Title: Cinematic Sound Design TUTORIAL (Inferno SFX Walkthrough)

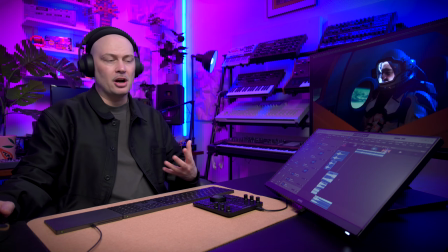12:26 It has the character of an alarm sound, so it goes well with this scene.
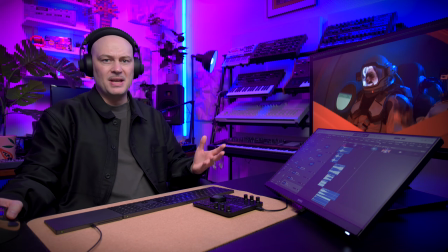12:33 Next, I'm adding a hit sound from the accent folder. On its own, it sounds like this.
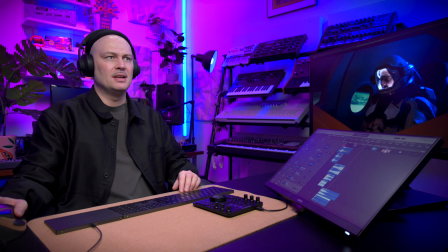12:39 In combination with the other sounds, it helps to create this little punch.
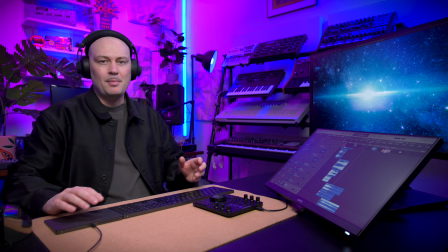12:47 Helps to make the scene pop out. The next sound I'm adding is this rhythmic sound called chop chop.
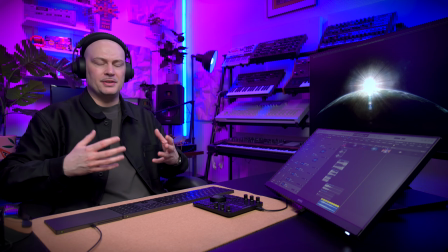12:55 It adds another layer of movement to accentuate the rattling of the spaceship.
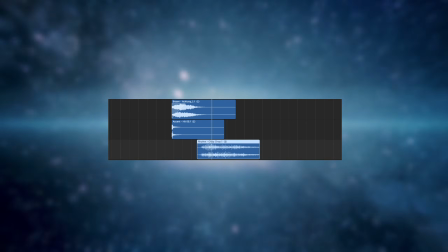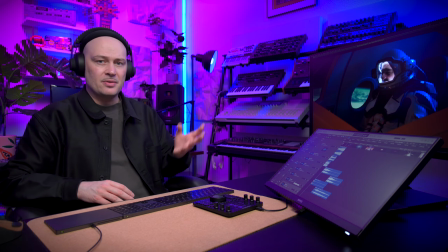13:08 Because the scene is meant to build up tension until it leads to the peak of the trailer, a riser is something that would make sense.
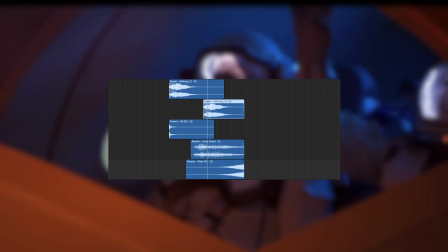Around 30 seconds and 3 frames, we have these white lines coming in. They look like plasma or electricity.
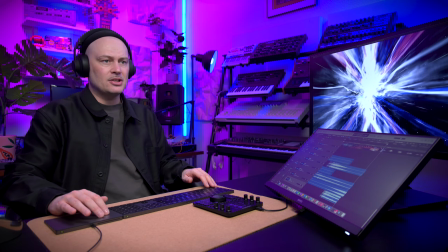13:30 So the sound I'm adding is a little section of an atmosphere called Alien Hive.
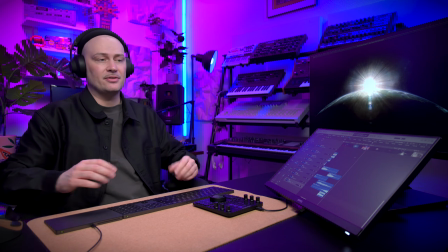13:37 It has this buzzing sound that reminds of electricity, so it works well with this image.
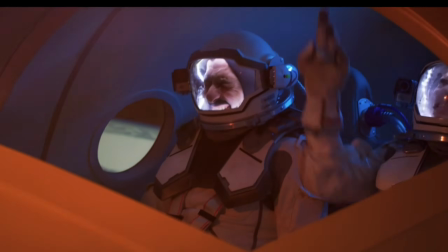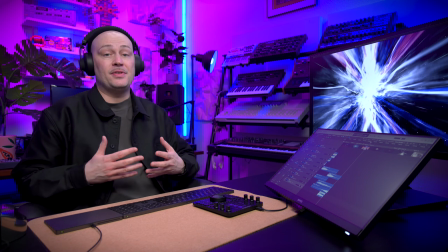13:49 All the scene did was build up tension to the maximum, and what the viewer expects next is the climax, the peak, the big boom.
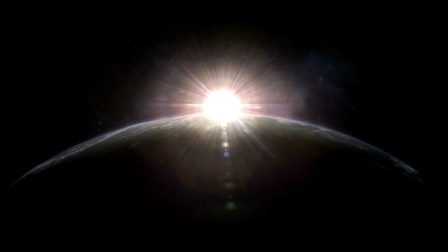13:57 But that's not happening. All we have is a sun setting on a planet that's floating peacefully through space. So it's more of an anticlimax, and we need to find a way to express that with sound design. The first thing I'm adding is a downshifter.
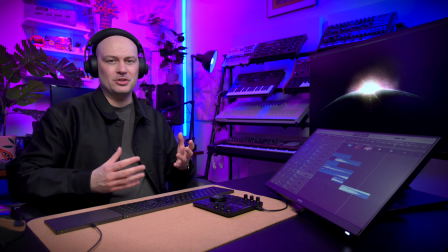14:13 This works well because not only the tension drops, but also we have a downwards movement in the image. Next, I'm adding a little war drum accent sound,
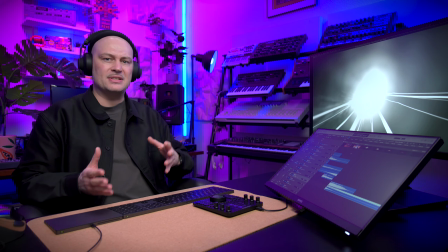14:22 which primarily works to separate these two scenes because we have a lot of sounds going on in the scene before, and I don't want it to sound cut off.
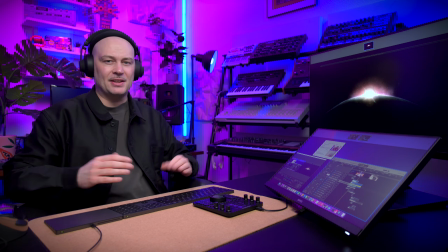14:32 Also, this drum sound is like case shut. That's it. And I'm layering it with a second accent at synth tone.
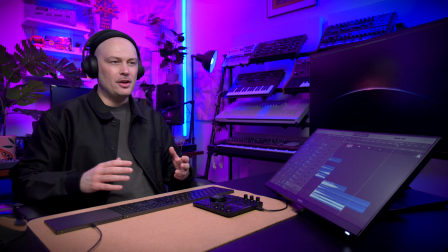14:45 It adds some atmosphere. I find another downshifter, which I think sounds really cool.
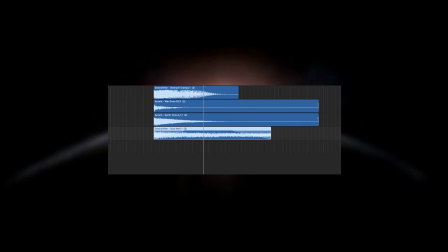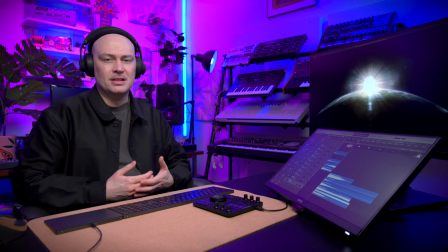14:56 And then there's this Braams sound called Fast Cuts, which adds a little rhythmical percussion element, but it also fades out at the end, so it works with the whole going down theme.
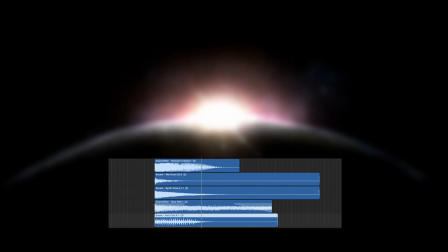I'm using the reveal transition for the setting of the sun.
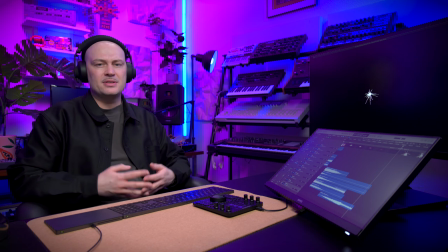15:22 We're at the end of the anticlimax, and viewers might be not quite sure what's going to happen next. So I'm going to add to this confusion by placing a little heartbeat sound right after the sun sets.
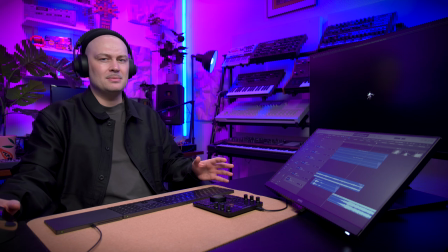15:35 We have a little moment of darkness, and now comes the big surprise turnaround, the grand finale. I'm starting off with this impact sound called Collision Curse, and what's really nice with this sound is it has a little fade in.
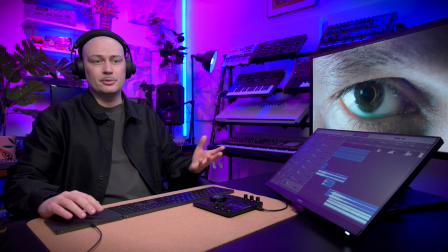15:50 This is not big enough yet, so I'm adding another Braams sound called Ear Piercer, which should do the trick.
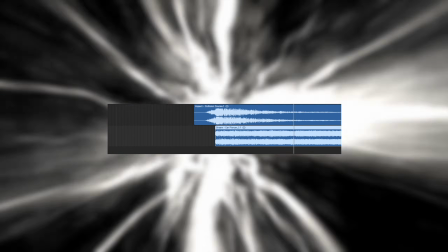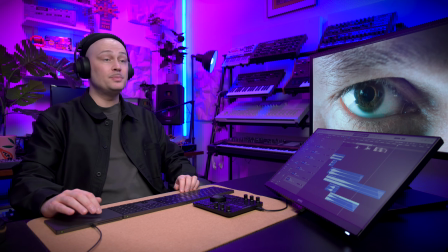16:01 The beauty of this part for me is that the Ear Piercer Braam is so huge that I do not actually need to layer tons of sounds upon each other to make this scene sound big. This sound carries most of the weight. And then I add another tension noise short to lead to the scene where it cuts to the eye.
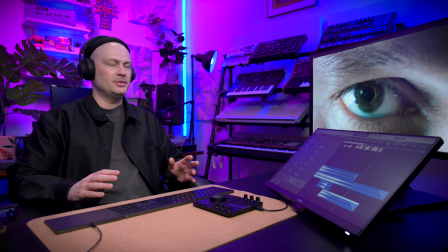16:24 And finally, a boom sound at the moment where the eye appears.